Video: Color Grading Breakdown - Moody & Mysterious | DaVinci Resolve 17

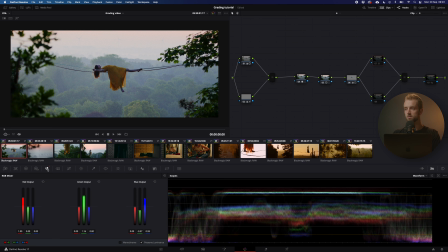Then I go into my Rgb Mixer, and then I play around with this slider, the green slider in the blue output, and the blue slider in the blue output. And this is what happens. Boom. You can see the massive difference it makes. And to play around with these two sliders, you get control over the yellows and the oranges and can sort of
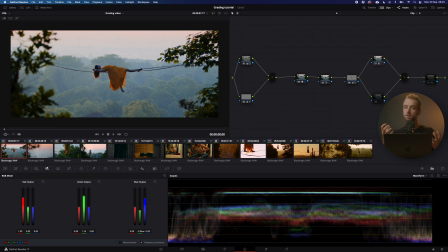drag up the luminance value of it, but also increase the color intensity. So, I don't know. This is kind of dull to me, and this is just whoa to me. Anyway, then next up we've got some sharpening, very simple.
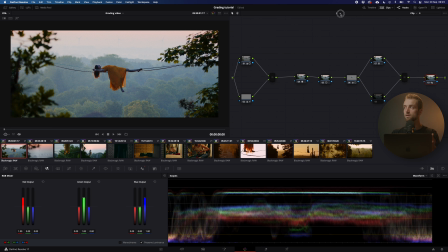And to make it complete, we have a timeline node, which I usually do because it saves a bit of processing power on your computer, to just put a gray node over the entire timeline. Now, my grain is always just a grain plugin from DaVinci Resolve.
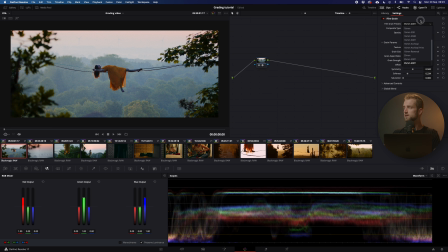And then I put a 35mm 400T, put the opacity all the way up, and then play around with the grain strength. But that's usually what I do. And it works nice. So check it out.
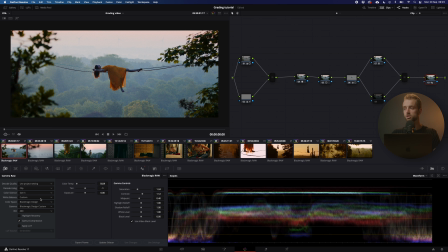Next up, we've got some extra little tweaks in the raw section here. I can, of course, do this after my CST note. So make a new note for white balance, for saturation, and for contrast if you want to put a little bit more contrast in it. But of course, I shoot this stuff in Blackmagic RAW, so I have the ability to do it in my raw section.
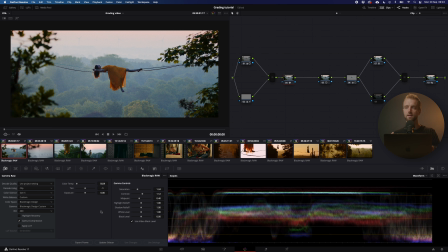So I do it. I like that more. I feel like it gives me a bit more control over the image and gives me a better output. So just play around with it. There's no right or wrong here, but just because I have the option, I do it. All right, so that is it for this clip. Not a lot, but sometimes less is more.
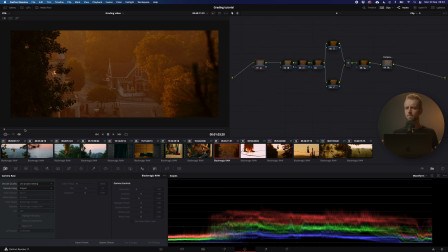All right, next up, we've got a clip right here. In this clip, I really wanted to put the emphasis on the beautiful colors that the sun creates.
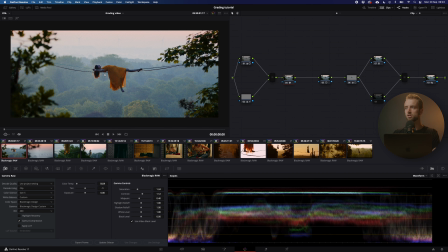Yeah, so this was shot, I think, 2 hours later than this shot. So this shot, the sun just tips above the horizon, which you can see in her hair.
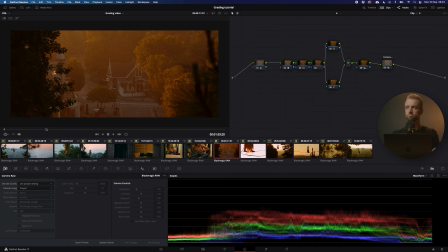And this shot, you know, the sun is like 2 hours above the horizon already. So I kind of was forced to create a silhouette image here just because the sky is blown out already.
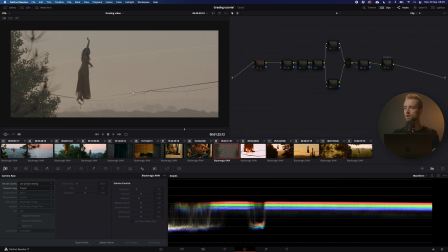If we deselect all the nodes, you can see that we do have a little bit of detail in the sky, but not a lot.
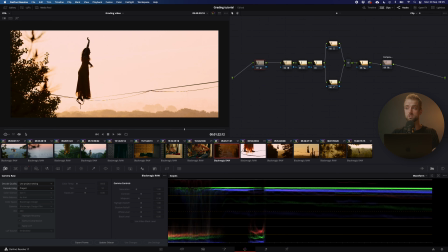So I was kind of forced to do it this way, which is fine because I wanted to create an interesting and mysterious look. Now the entire node layout is kind of the same. So it is exposure, CST, contrast, grading, fixed node, and then sharpening.
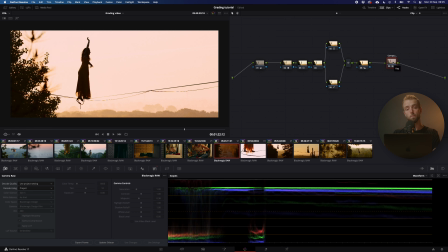But the thing that is different here is our compound node. So this is my own version of the film look. So I create a film look and I basically copy it over and then tweak where I need to. And then I put it all together in a compound node so I can lower the intensity.
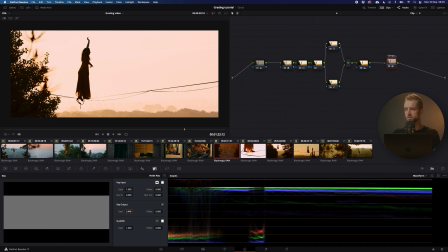Yeah, so without this, it is way too intense.
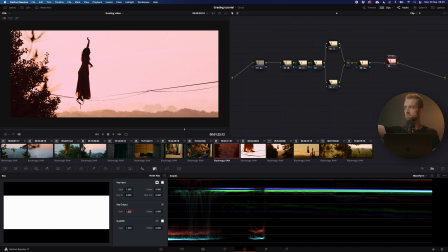And you see that it's shifting the colors a little bit, but that's because of what is inside the compound node, which I'll show in a minute.
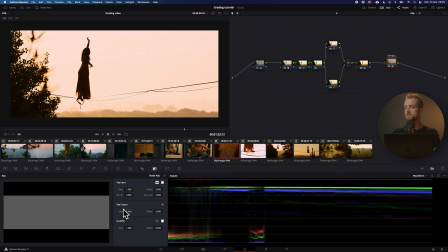But I just like to work this way because I have a little bit more control over the variance in the output. So if we open up the compound node here, you can see that it is a very simple
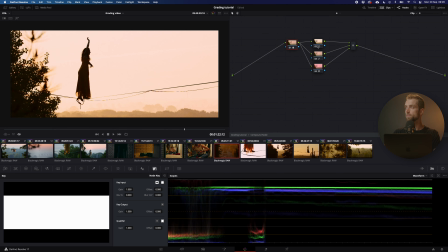transformation from Rec 709 into Arri Log C. And then I do that because I have a little bit more control.
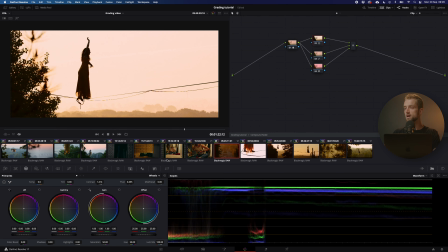And then I increase the contrast here and there. So this is a very strong contrast bump. And then I play around with the colors. So this is just, again, a YUV color space thingy, which is necessary because now it's very greenish.
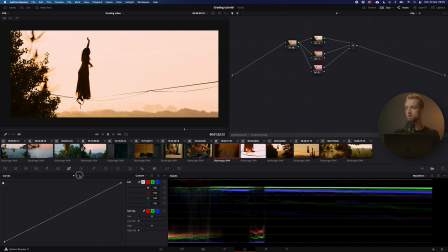And this is just some saturation curves. So it's very minimal, but it is essential because without this, the colors wouldn't pop as much and it just looks less appealing to me. So that's what I do on all the clips, right?